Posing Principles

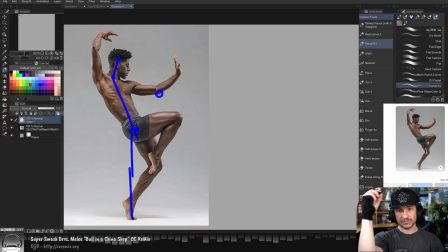(70:12)
Or at least very close to.
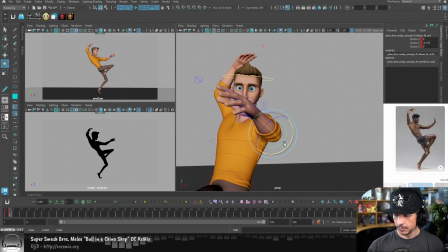(70:15)
So in my character, if I kind of bend his arm more right here, see how it's going diagonally? The point of the elbow is in the wrong spot. Oop. That should be more of the angle I'm looking for. Now, again, we're not trying to match our reference exactly,
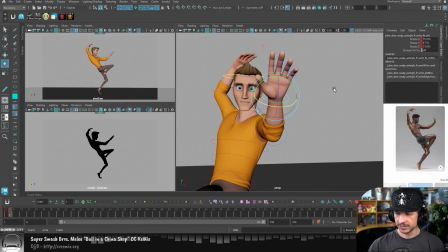(70:34)
but these landmarks help us so that we're not going to break our characters or get weird distortions and things.
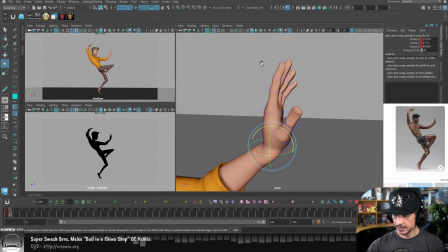(70:47)
Okay, so something like that. Now for the fingers, I'm just going to straighten them out ever so slightly here.
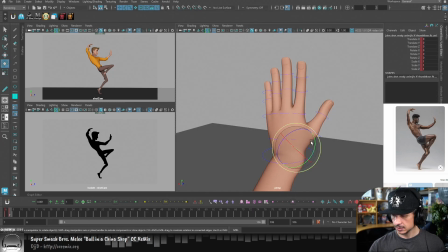(70:56)
I'm not going to spend too much time posing out the fingers. And you'll notice that the wrist is a little broken right now. That's fine. I'm not super worried about it right now.
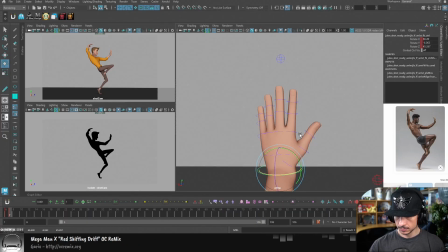(71:11)
I can refine it later. Okay, so we've got that.
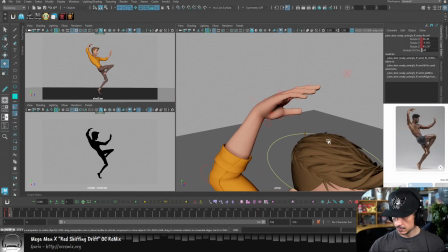(71:17)
The other hand, very simple hand pose.
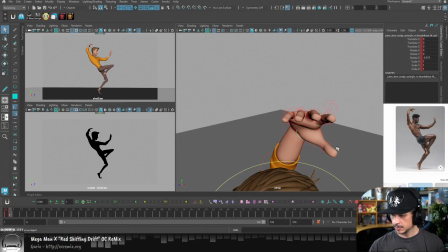(71:23)
This one's a little bit more relaxed.
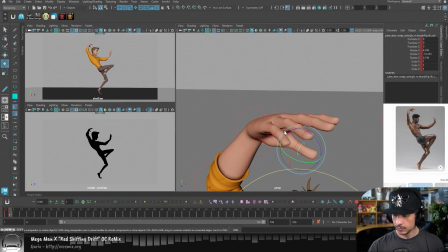(71:30)
And the thing with hand poses is that once you get used to them, they're not that hard to do. They don't take that long. And when you're first starting out, most rigs that you're going to work with when you first start learning animation, if you're taking an animation course, they're going to have a very simplified hand pose.
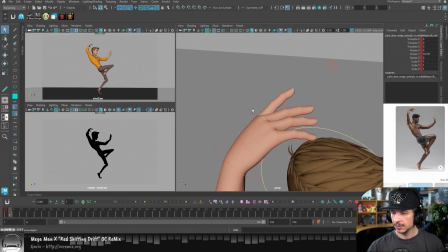(71:47)
So only a few fingers to deal with, which is nice when you're first starting out.
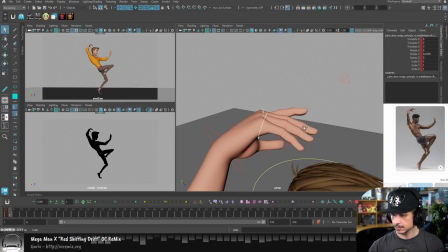(71:53)
You don't have to deal with all of the fingers. So something like that.
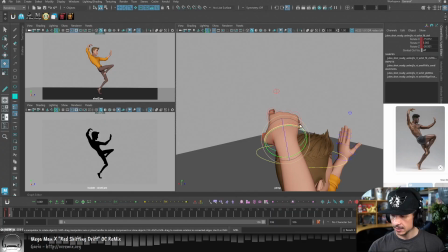(71:59)
I'm looking at my silhouette, looking at the pose of the hand. See how I can't really see any fingers? It's just like the C shape right there. That is already not interesting.
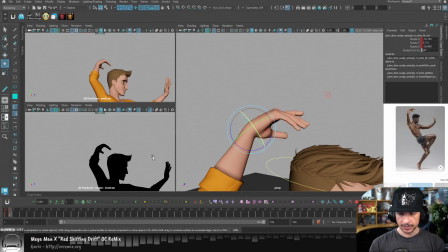(72:10)
It's just, let's zoom in here. Now, when I'm zooming in here, I am not moving my camera. I'm actually going to lock my camera right there so I don't accidentally move it. Instead, what I'm doing is I'm using the 2D pan and zoom. You hold down the slash key that's above the enter and then middle mouse drag,
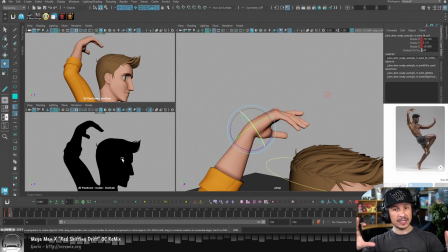(72:27)
and you'll zoom in, and it's going to zoom in like it's a 2D image. It's not going to affect any of your perspective. So I can take a look at this hand now and compare it to my reference. And you can see how that's just not visually interesting.
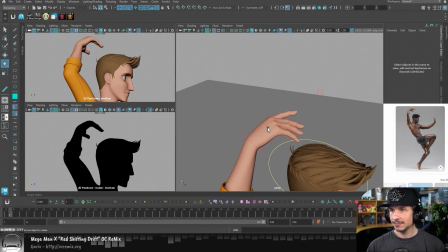(72:42)
It's almost like he's doing this. Bip, bip, bip. No, not fun to look at.
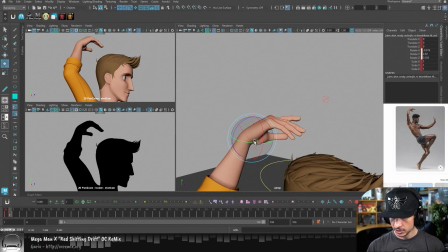(72:48)
So I'm going to try and push this a little bit more.
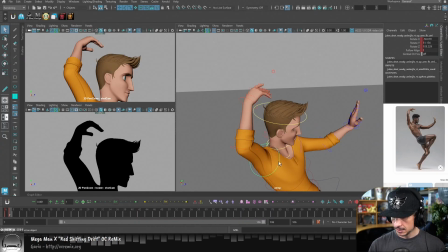(72:52)
Get that silhouette of the thumb in place here. So what I'm looking for is that separation right here, so that the thumb doesn't just kind of stick into the side of the arm. I'm looking at my silhouette value here.
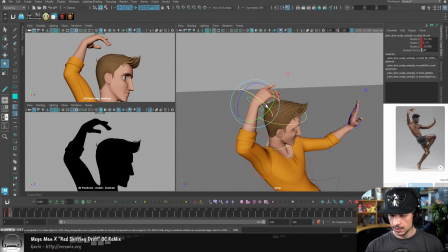(73:08)
I'm not trying to polish it yet, definitely not, but I do want to start thinking about it. I'm also going to think of the fingers. Right now, already that gave us a little bit more clarity.
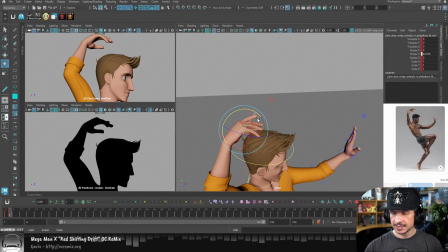(73:23)
Let's push that a little bit more. Even just something like this. See how we can now see that little pinky poking through? That's going to give us that visual
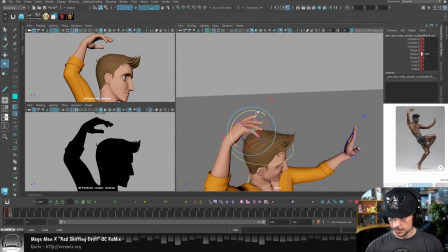(73:35)
anchor in there and give us that little bit of visual design through the pose. Something like that. Now that hand pose is a little bit more interesting. It's not just a C, a straight C. And yes, that's a good note there, Fibonacci.
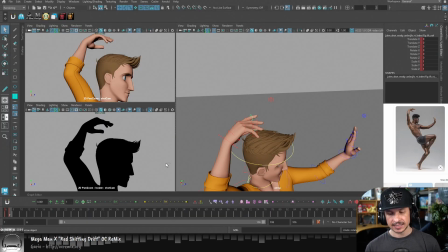(73:54)
If you need to undo a camera move, if you hit Control Z, you'll notice that it doesn't undo a camera move.
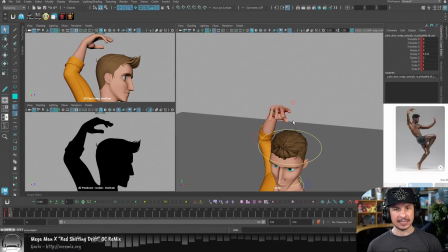(74:01)
If I move my camera here and dang it, I need to get it back in place, Control Z is not going to do that.
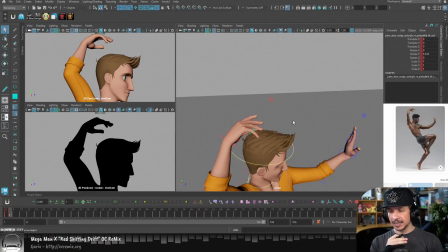(74:06)
Square bracket, left square bracket is going to undo the camera move. Right square bracket is going to redo the camera move. So if ever you need to undo or redo a camera move, you can do that very easily.
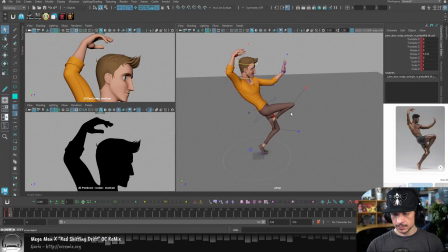(74:19)
Okay.